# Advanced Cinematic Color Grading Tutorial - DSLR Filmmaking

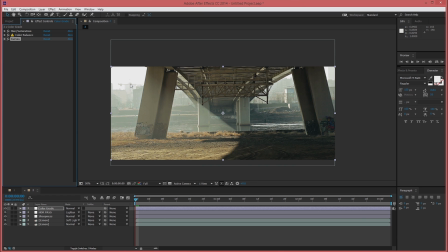[28:55]
This side, it's a bit overexposed, but that's okay.
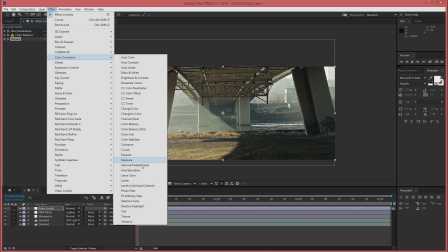[29:00]
If I go to Effects, Color Correction, Exposure,
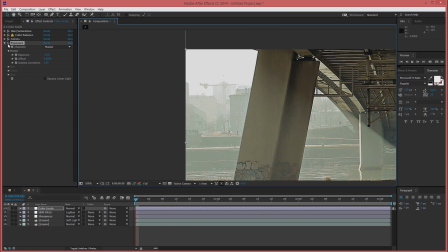[29:07]
-0.20, and it's not something crazy, but it's better with it, I guess.
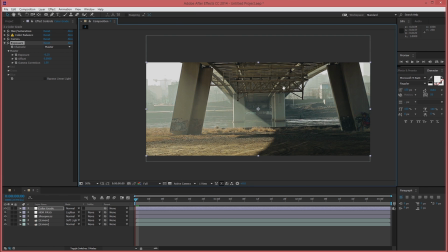[29:15]
Okay, this is looking good enough. I'm going to try something just for the sake of trying it.
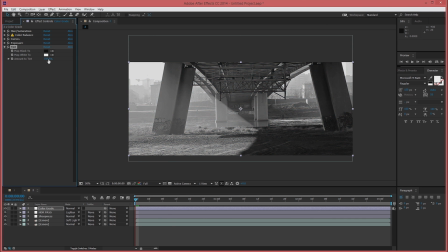[29:22]
I'm going to Effects, Color Correction, Tint, and let's see what happens if we put it to 50. I do not like this. I prefer this version. So, cool.
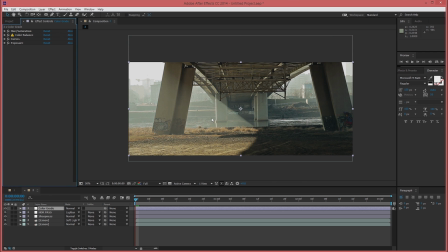[29:37]
I'll stick with this one. My grading is once more done. So I'm going to move to the final two adjustment layers, which is the extra vignetting, I guess, to emphasize the focus on where you want, basically.
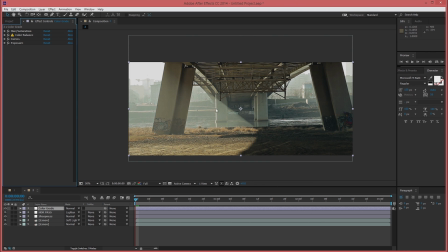[29:53]
If you have your actor right here, emphasize this section, or here, depending on what you have. And finally, put the film grain. So just to save some time, I'm going to the first shot.
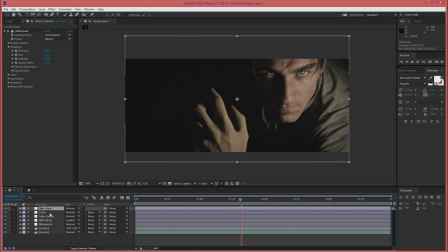[30:09]
I'm going to select both of them by holding Control and then Control C to copy.
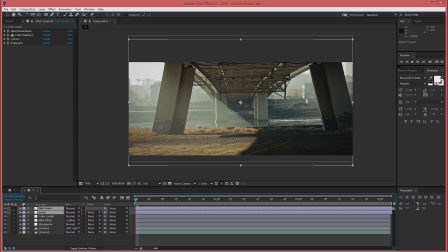[30:18]
Control V to paste. And let's have a look. Let's turn off the grain for now. I'll go to the extra, open up the mask, and I'm going to adjust its size in order to fit the shot better.
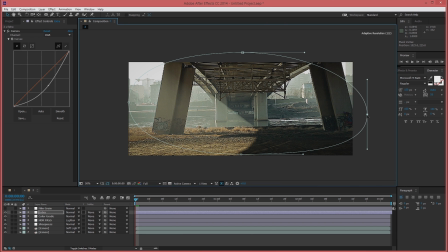[30:34]
Now, this side is darker, right? So I'm going to increase this so it doesn't affect it as much. Okay, let's turn it off and on. Off, on.
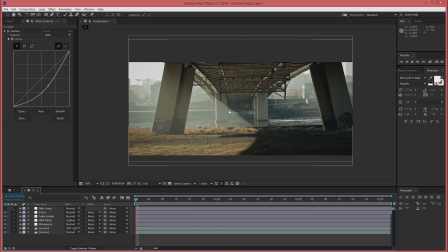[30:53]
It's not something insanely impactful, but there is a difference, and I use a vignette quite a bit actually. This looks cool. I'm just going to open up the film grain effect.
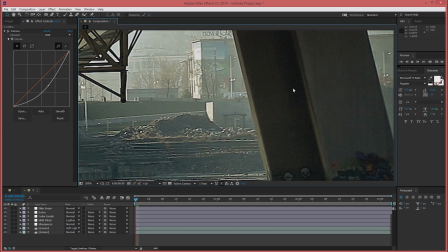[31:11]
I'm going to zoom in here. Let's see what we got. On, off. Now, this is a good example. Keep in mind the levels of compression that this video has gone through until you actually watch it on YouTube, but check this.
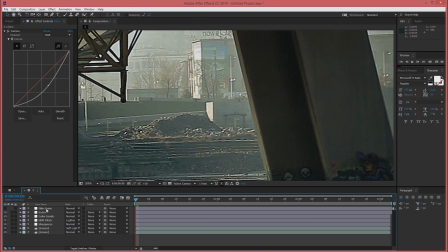[31:30]
You should see some form of distortion, and this is because we have more than 6 layers of effects. And this usually does happen. If you actually put the film grain effect, it smoothens everything.
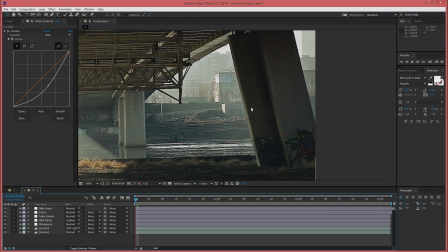[31:47]
Having a film grain blends everything really nicely.
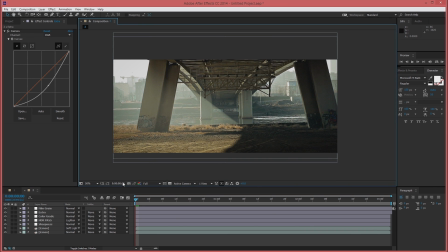[31:52]
So this looks good. I'm very happy with the shot. So actually I'm not as happy as I should be, because you see this is not framed correctly because the camera is a bit tilting.
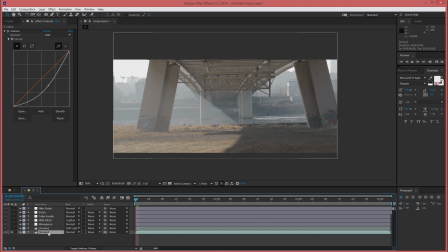[32:08]
So I need to fix this. So I'm going to isolate the first layer, go to effects, dissolve, corner pin. I'm just going to fix the upper corner.
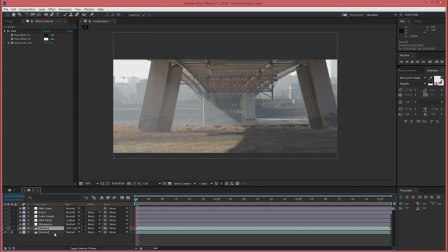[32:22]
There. I'm going to hit Ctrl C to duplicate, and I'm going to paste it to my shadow boosting thing, I guess. Ctrl V, and put it just before the tint, just to be on the right side. And I'm going to restore every layer.
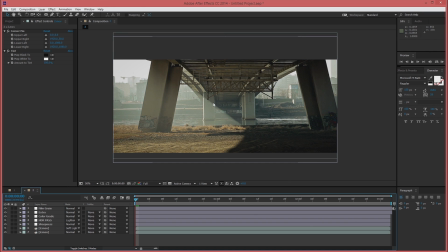[32:44]
Cool. Now we're good to go. Now, just for presentation purposes, once more, I'm going to select everything, right click, pre-compose, just hit enter.
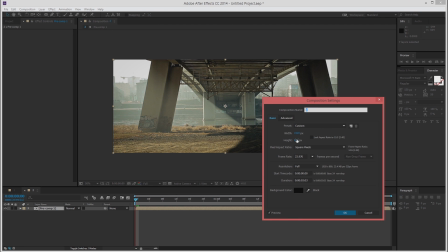[32:56]
Composition, settings, turn it back to 1080.